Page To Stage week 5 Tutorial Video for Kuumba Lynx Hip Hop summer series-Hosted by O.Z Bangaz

The information that I'm giving you is going to be so that you can produce it easily, hopefully, and free, meaning you don't have to spend any money, okay? Okay, so now let's talk about lighting, okay? Because that might help to set the tone, to set the mood for whatever you're gonna be presenting to your audience. You might wanna get dramatic, okay? So before we talked about backgrounds, I chose a black curtain because when it comes to theater, it's traditional, okay? And now even in this video, this very video,
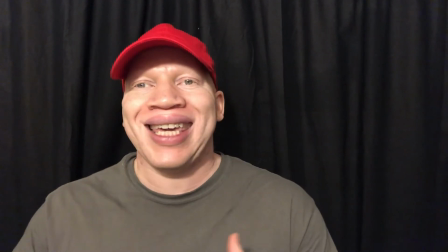8:57 the effect that I am using is what's called a key light or a subject light effect.
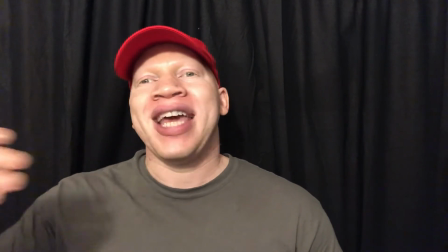9:04 So behind my camera,
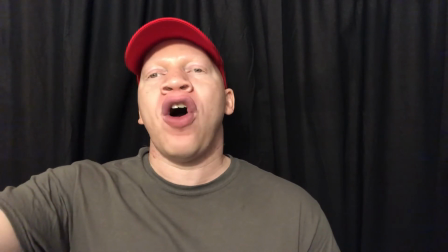9:07 I have this little lamp that is basically giving off light in the direction that lights my face, okay?
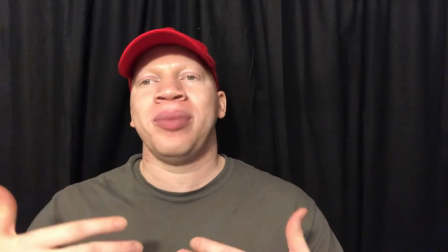9:15 And that is called key light or subject lighting because it is making sure that I,
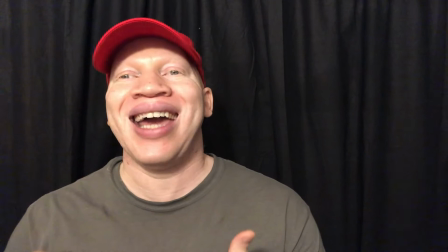9:21 as the key individual in this video, is well lit, or I, as the subject in this video that is being filmed,
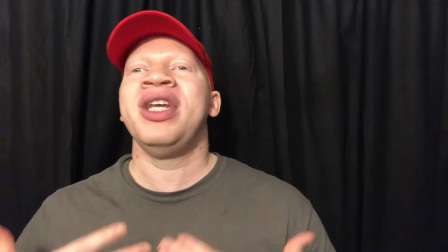9:29 is well lit. Hopefully you see that I am illuminated in comparison to everything else around me.
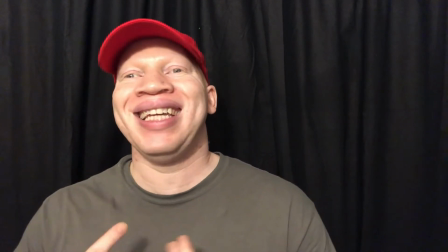9:37 That's key lighting, okay? Now, in a moment, I'm going to snap my fingers and then I'm going to give you an example of what environmental light is, or what field light is, okay? 1, 2, ready, and all right. So this is field light.
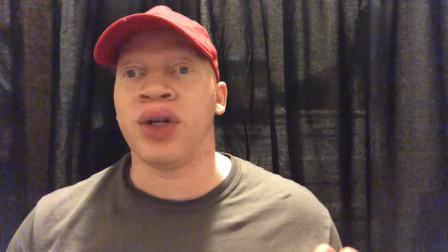9:59 The room that I'm in, I walked in, I turned on a light switch, and the overhead light is on.
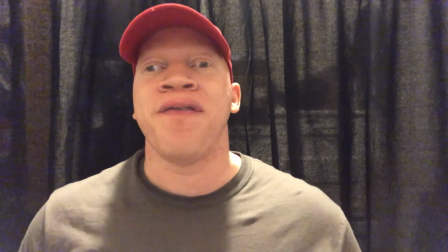10:04 The overhead light is filling the environment with light.
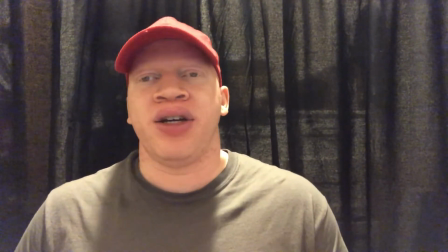10:08 It's filling this room with light, but it's not doing that good of a job of basically filling my face with light, right?
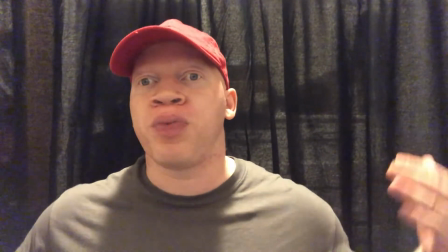10:17 I mean, you guys can see me, but in comparison to the other shot, you see my face, but you see the environment and everything, okay?
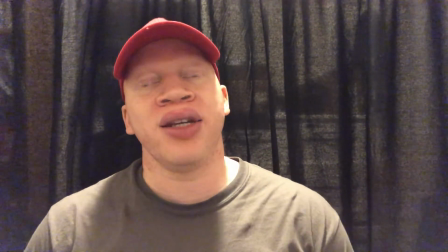10:25 So this is fill light. Now you can combine fill light and subject light.
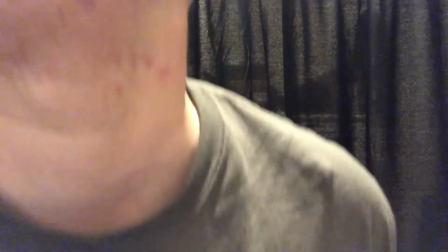10:31 For instance, if I turn on this, okay, boom.
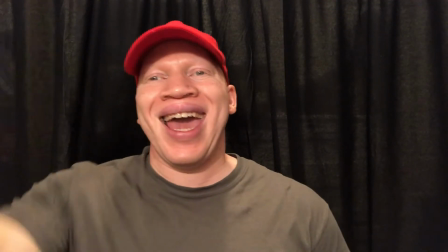10:37 So now both the overhead, which is the fill light, and the key light or the subject lighting is also on, okay?
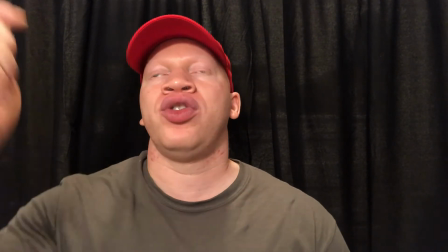10:45 So you see my face a little better. That's the difference. I'm going to turn off the key light right now and show you what I'm using, okay?
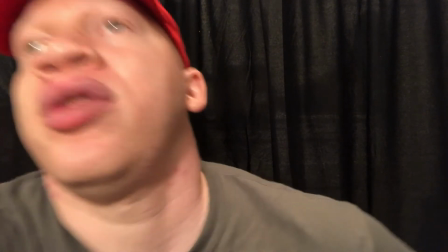10:53 Just so you have an idea.
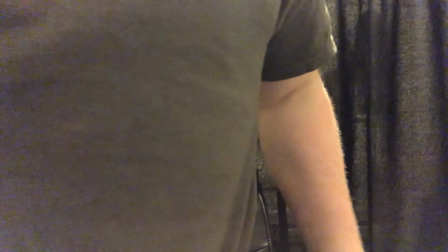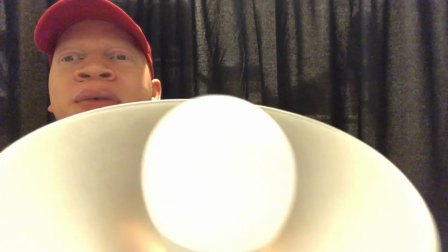11:01 Okay, so basically I have this pretty much lamp that's just sitting behind my camera.
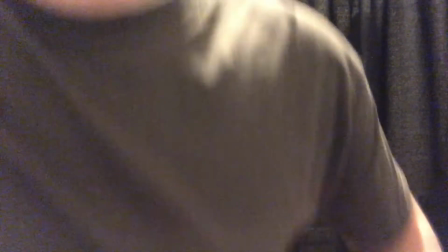11:10 Give me one moment, let me put it back.
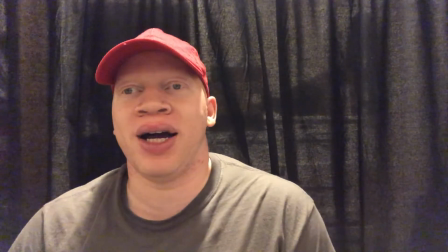11:14 All right, so I had that lamp and it's just sitting behind my camera, but the way that it gives off light,
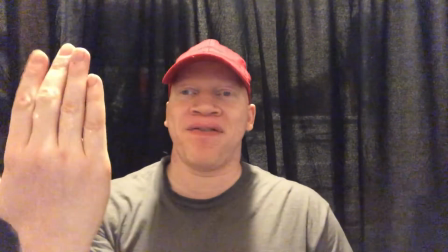11:22 because it's kind of at face level, but it's sitting behind my camera,
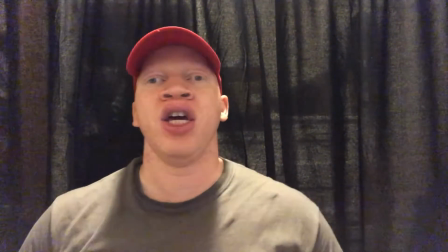11:26 that light shines directly on my face, allowing me to be lit as the subject or as the key figure, okay?
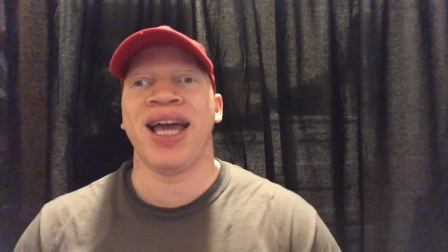11:33 So now you've had an example of fill light and key light, and fill and key light combined. If you want to learn more about that and you want to see more examples, I will have links to examples of key lighting or subject lighting, fill lighting or environment lighting, as well as what's called backlighting. You get some really cool effects if you combine all three: backlighting, key lighting, and fill lighting. At this particular time, I'm gonna go back to just the key lighting because I like that. So when I snap my finger, we're gonna go back to my original lighting style. Ready? And 5, 4, 3, 2.